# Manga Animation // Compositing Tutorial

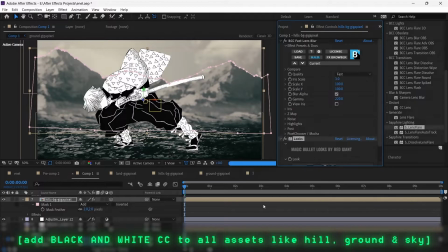[4:06]
So, add these effects to every layer individually and remove the adjustment layer.
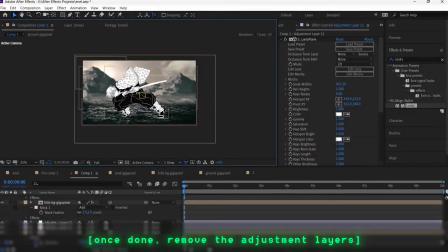[4:12]
It works!
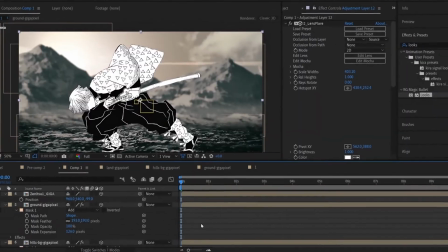[4:16]
Now, duplicate the lens flare adjustment layer and place it on top of every layer.
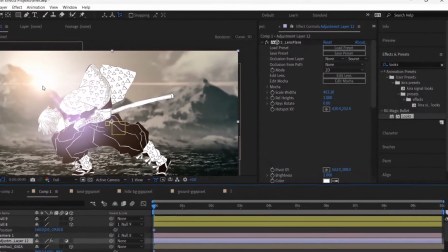[4:21]
This layer will give additional lighting to the scene and make sure it places it outside of composition since we require the flare it produces.
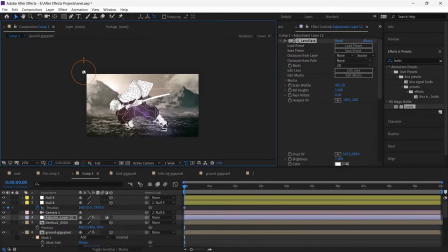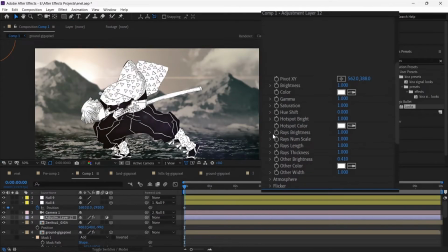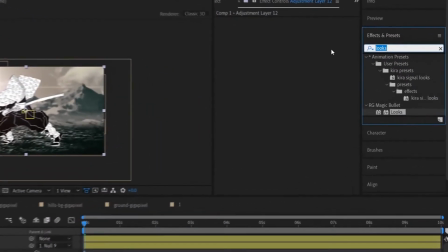[4:39]
The next step is optional. I used BCC spotlight to focus on Zenitsu.
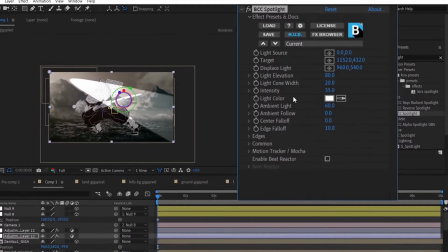[4:44]
This effect can be used when a scene has a single character that needs focus.
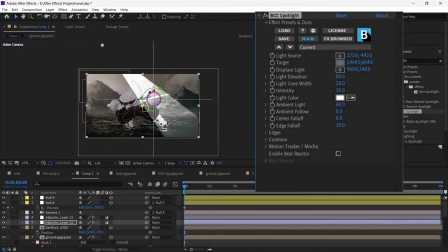[4:49]
You can copy my settings or change them according to your needs.
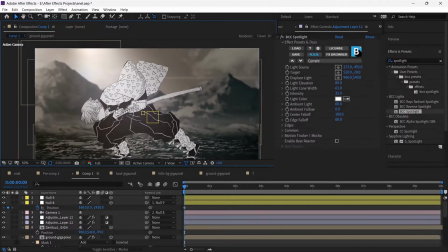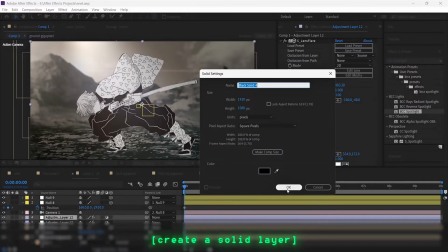[5:12]
For more forest details, I will add leaves to this scene with the help of the Trapcode plugin.
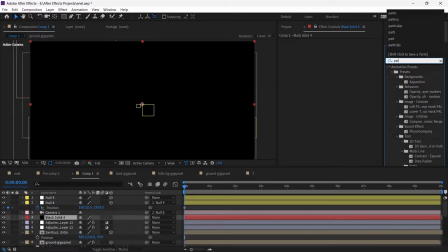[5:17]
To be specific, the effect I used is called Particular.
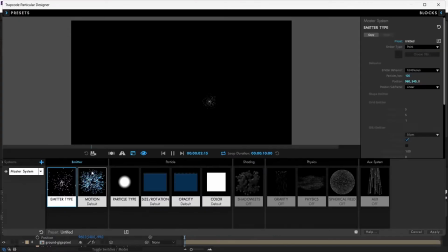[5:22]
Firstly, make a solid and add the particular effect to it and click on Designer to change particle type to leaves.
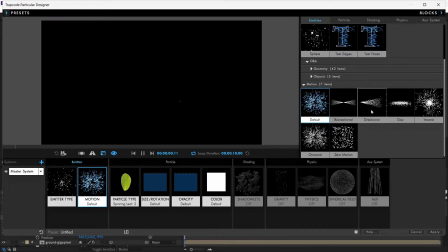[5:32]
Once done, then click on Apply.
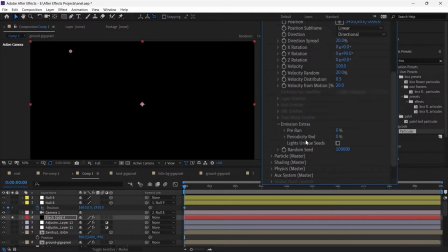[5:35]
Secondly, go to Emission Extras and increase the pre-run to 100% and set the position accordingly.
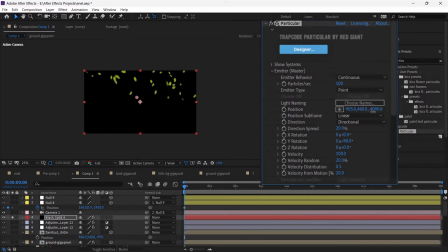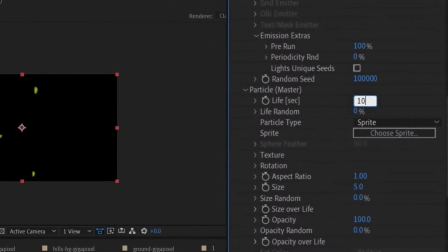[5:47]
Thirdly, go to Particles, then increase Life to 10 to 15, size Random to 100%, and increase Velocity to 400 to 500.
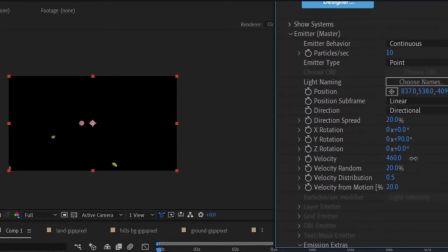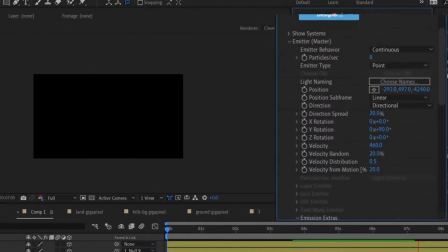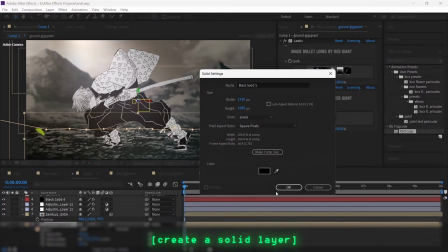[6:09]
The next step is optional as well. Make a solid and add element 3D to the layer.
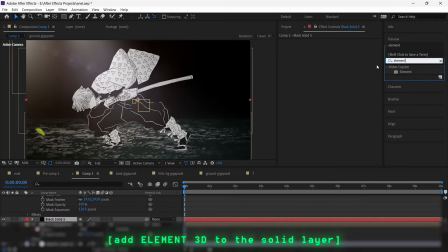[6:16]
This solid layer will be behind the ground and above hills.
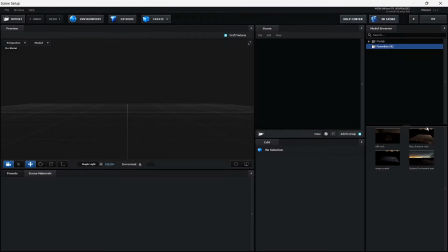[6:20]
Go to Scene Setup and import a floor fracture from readily available models and then add textures to it.
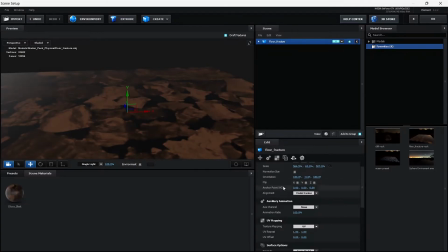[6:26]
I am using my presets to save time. Once done, click on OK.
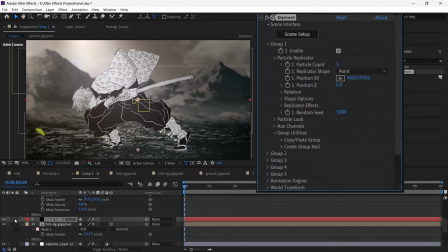[6:32]
Now, set the position of the model and place it closer to the screen. Follow the steps or move on to the next step.
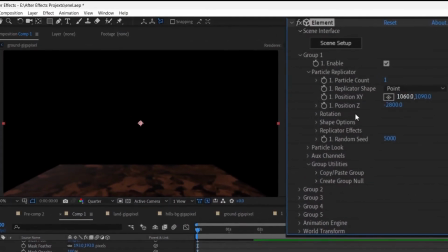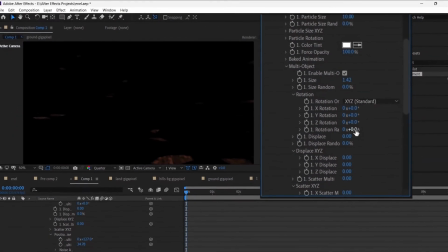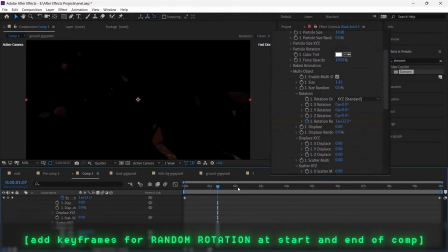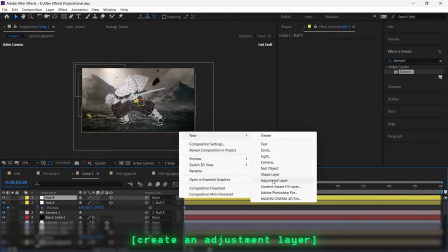[7:11]
For the next step, I will add a different CC at the top of the composition to give it a hype look.
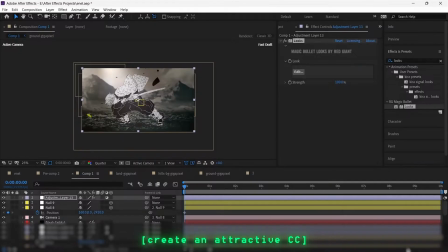[7:17]
I used two of my CCs to make it look like night.
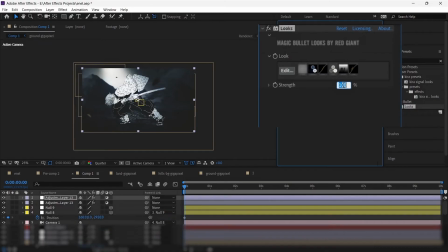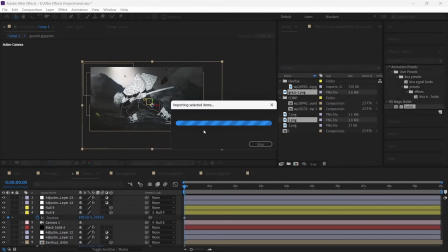[7:35]
Now time to add grass and trees to the scene. Do a similar process that we did with other assets.
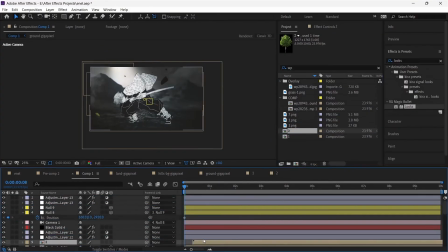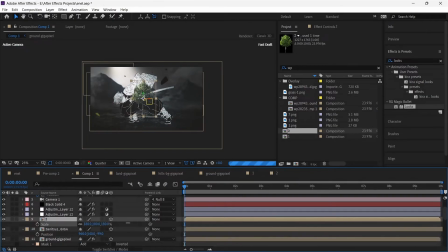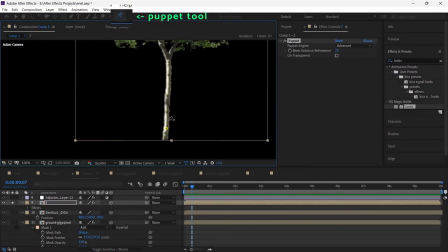[7:52]
Let's start with trees. Use the puppet tool to make pins on the trunk of the tree and press U on the keyboard.
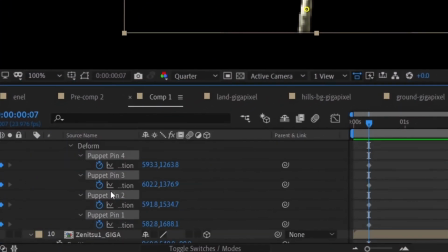[7:59]
Now, remove keyframes by clicking on stopwatches.
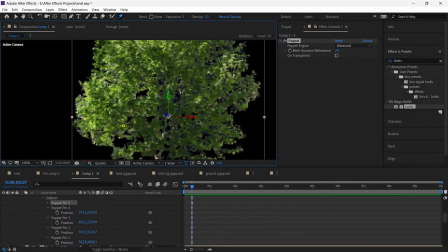[8:03]
This indicates that the pins will not have any motion as only the upper part of the tree should move.
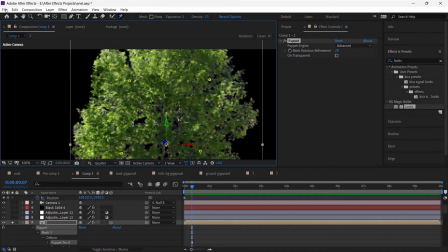[8:09]
Furthermore, add pins to the upper part of the tree.